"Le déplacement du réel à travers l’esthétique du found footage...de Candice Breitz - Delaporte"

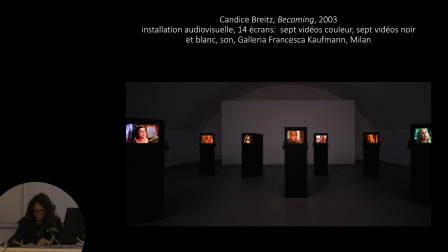15:52 Donc, en 2003, elle réalise l'installation Becoming, dans laquelle, justement, elle va performer, puisqu'elle va se lancer le défi de rejouer 7 scènes de comédie romantique, donc de 7 films différents, avec 7 actrices différentes,
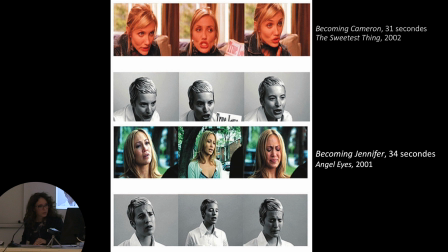16:12 en tentant de reproduire au plus près les expressions faciales de ces 7 artistes américaines.
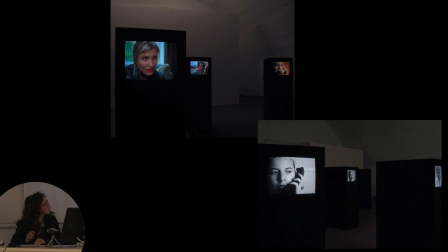16:19 Les nouvelles interprétations, voilà, je sais pas si. Ouais. Les nouvelles interprétations vont être positionnées donc dos à dos avec les versions originales, donc version interprétée par Candice Bryce en noir et blanc, dos à dos avec la version originale de chaque actrice en couleur,
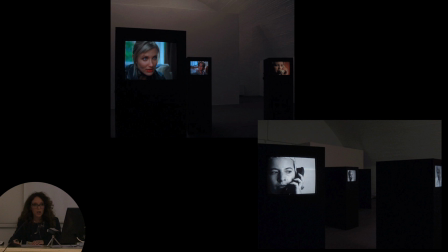16:38 ce qui va permettre justement de mettre en avant l'image extrêmement codifiée, véhiculée par la distribution de ce type de film. Ici, la recherche mimétique va se porter fondamentalement
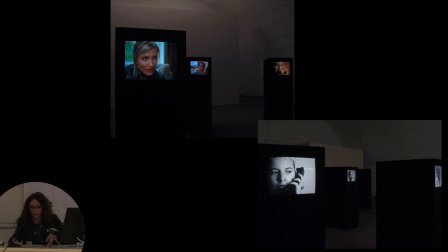16:55 sur les expressions, la gestualité des actrices, et en fait, moins dans un but de copier finalement les personnages, pardon, que de réellement incarner le jeu de l'actrice et justement
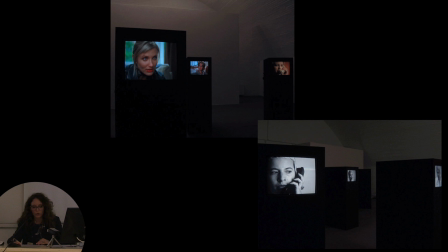17:12 d'essayer de montrer le différent procédé de jeu de ces artistes et de réanimer justement ce processus d'appropriation. Donc ce sont en tout 14, je vais revenir peut-être, ouais,
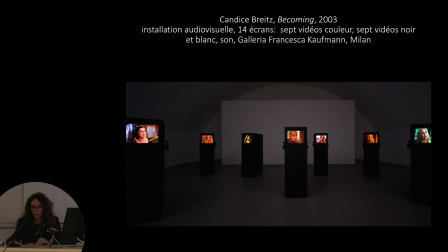17:25 14 moniteurs qui se déploient dans l'espace d'exposition et dont le dispositif ne permet à aucun moment de visionner en même temps l'original et la copie. Donc il faut toujours osciller finalement entre les deux. À travers ces autoportraits détournés,
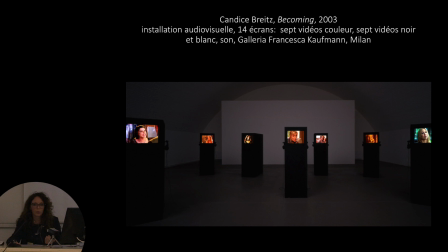17:43 Candice Bright va également se lier à l'original du point de vue sonore, puisque en fait elle n'utilise pas sa propre voix, mais elle va faire ce qu'on appelle du playback en fait, et synchroniser le son de la version originale sur sa propre interprétation. Alors si d'un point de vue
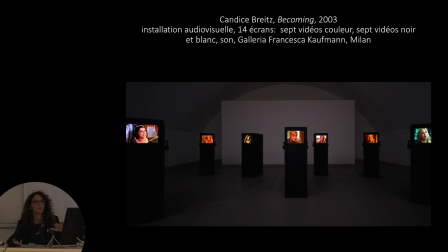18:02 culturel et télévisuel, l'œuvre fait référence en fait à un programme télé de MTV dans lequel en fait des adolescents, on propose à des adolescents de rejouer d'être fans en fait et de rejouer leurs personnages favoris de télé ou de musique.
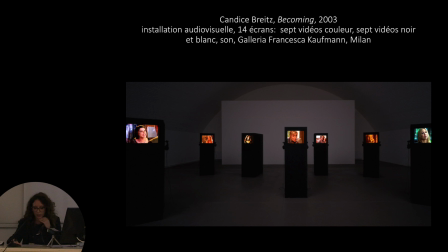18:21 Détournerais plutôt en fait le concept justement de devenir de Deleuze et Guattari, qui va permettre justement de poser un cadre théorique à cette œuvre, ce devenir en fait d'une personne en une autre à travers le processus de transformation. Et donc ici, à la fois de l'actrice qui va devenir un personnage,
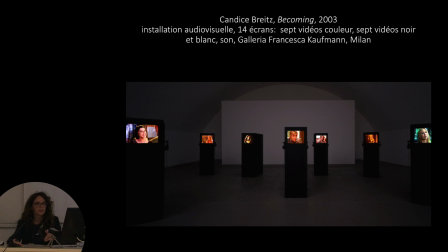18:40 mais également de l'artiste Candice Bright qui va revendiquer son autorialité à travers sa performance et la tentative de devenir justement ses actrices. Pardon.
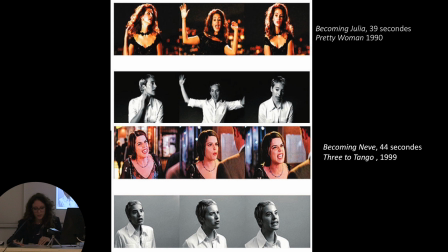18:54 Et notamment, je sais pas, je vous l'ai mis ici, le sous-titre de chaque installation le montre bien, il s'agit de « devenir Julia » ou « devenir Niv », et non pas de « devenir le personnage de chaque film » en l'occurrence.
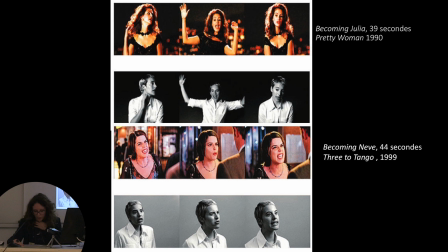19:12 Donc ce processus, qui relève à la fois de l'expérimentation et de la performance, va permettre à l'artiste de jouer justement sur les expressions faciales, très souvent étranges, dérangeantes,
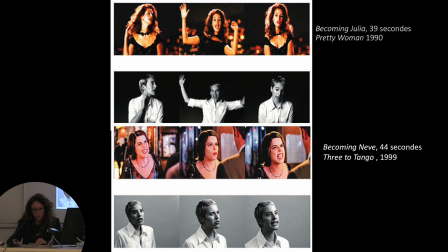19:27 extrêmement codifiées, voire même anti-naturelles, ce que justement Deleuze et Guattari qualifient de visagéité ou de facialité déterritorialisée.
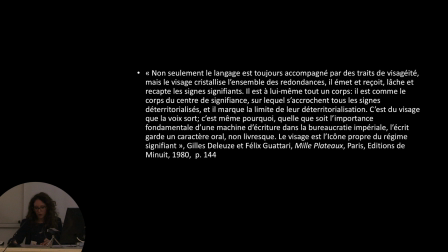19:39 Et voici la citation pour comprendre un peu mieux de ce qu'il s'agit. Je les cite. « Non seulement le langage est toujours accompagné par des traits de visagéité, mais le visage cristallise l'ensemble des redondances. Il émet et reçoit, lâche et recapte les signes signifiants. Il est à lui-même tout un corps.
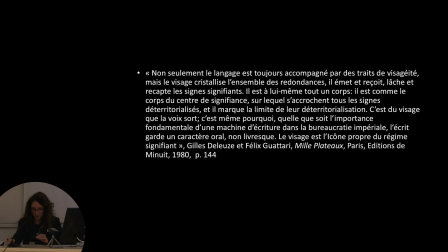19:59 Il est comme le corps du centre de signifiance.
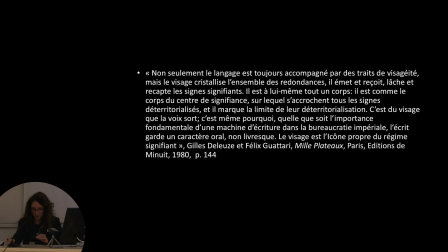20:01 » Je termine là la citation, mais on montre bien ici effectivement la tentative de l'artiste de se redéfinir à travers cet effet de mimétisme et voire même de parodie hein, à travers cette réinterprétation.
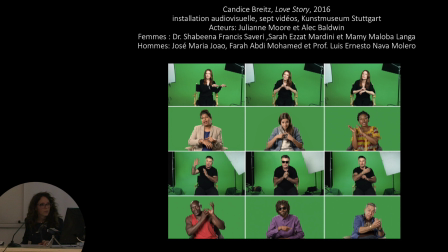20:23 Voilà. Je terminerai donc avec cette dernière œuvre, pardon, puisque Candice Bryce, je n'en ai pas parlé, mais a également fait appel à ce qu'on pourrait qualifier d'anonymes, donc pas des acteurs pleinement revendiqués pour d'autres œuvres.
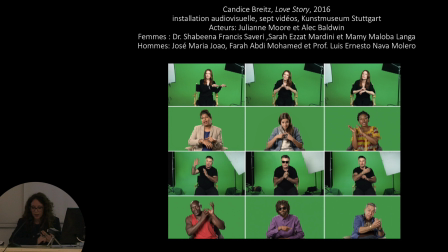20:41 Et ici, donc avec cette œuvre de 2016, Love Story, elle va à la fois faire appel à des anonymes, mais également faire appel à deux acteurs américains, donc Alec Baldwin et Julianne Moore, puisque elle va partir en fait
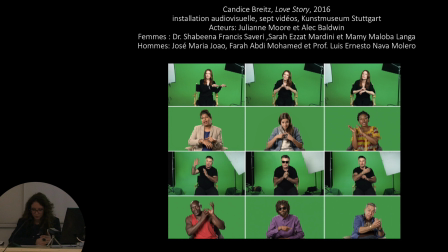20:57 de témoignages de ces anonymes qui ont le statut en fait de réfugiés. Elle va accumuler justement des heures et des heures de témoignages enregistrés et réemployer justement, eh bien, en quelque sorte, la technique du remake à sa propre œuvre documentaire
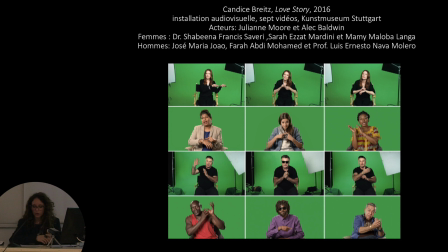21:17 et y apporter justement une dimension plus politique et sociale qu'à ces œuvres que je viens de vous montrer auparavant. Donc ici, en fait, l'artiste va s'intéresser à la capacité du film de créer à la fois sens, solidarité et effet de connexion avec autrui,
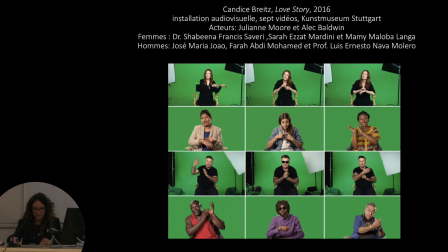21:36 puisque le film va être potentiellement un véhicule d'empathie et d'identification à l'autre. Donc à travers ces 6 entretiens avec des réfugiés, 3 femmes et 3 hommes, elle va effectuer un montage,
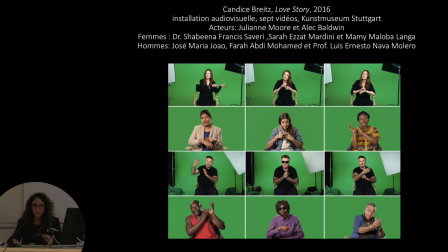21:50 garder essentiellement les parties qu'elle considère comme les plus importantes, et à partir de ce nouveau montage, générer un script, donc un pour les acteurs féminins, les actrices féminines, et un pour l'acteur masculin,
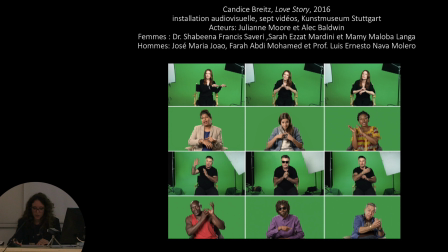22:05 et donc les faire interpréter ces deux scripts par Alec Baldwin et Julianne Moore. Tous vont être assis face à un fond vert pour minimiser à la fois le contexte, mais également rappeler le décor hein, et l'environnement cinématographique auquel ils appartiennent,
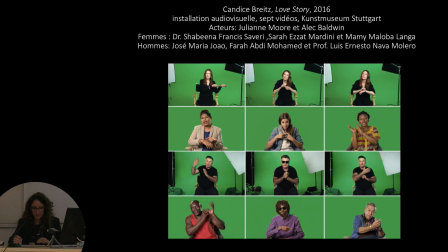22:24 ce qui va justement permettre de renforcer le lien entre l'acteur et son référent,
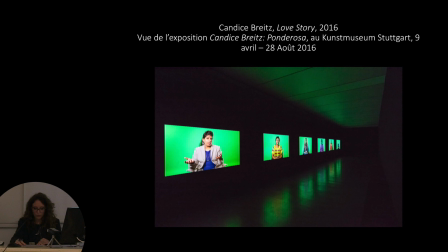22:31 puisqu'elle va leur faire également choisir des accessoires, sorte d'attributs en fait, que les acteurs vont devoir porter lors de leur interprétation, donc bagues, bracelets,
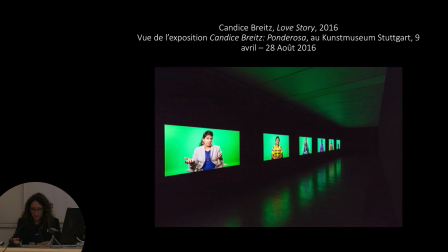22:47 lunettes de soleil, et permettre justement à cette installation d'osciller entre documentaire et fiction, entretien et interprétation, et l'œuvre va générer un décalage assez déstabilisant entre à la fois la narration originale,
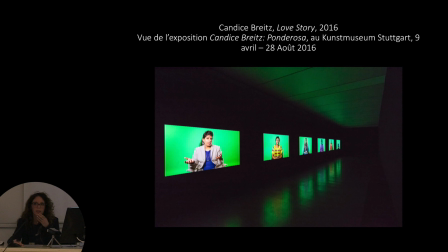23:03 très souvent violente, cruelle, puisque ce sont des réfugiés qui ont subi énormément d'abus et de violences. Et à côté de ça, un jeu d'acteurs qui va être immédiatement identifiable, incarnant certes une histoire vraie, mais dont on sait qu'elle ne leur est pas personnelle.
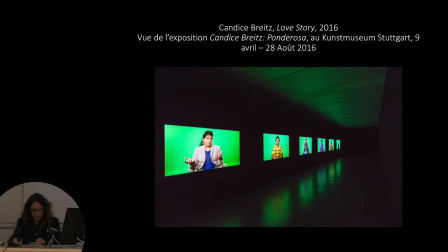23:20 Cette expérience va réactiver la capacité de l'acteur à créer des effets de similarité à travers le mimétisme que Benjamin qualifiait de pouvoir d'imitation,
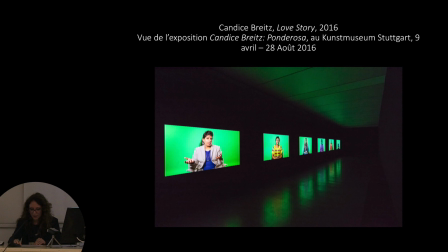23:32 cet aspect extrêmement naturel chez l'homme, cette capacité à révéler à travers l'œuvre son aspect un peu de caméléon, hein, de mimétisme des autres êtres.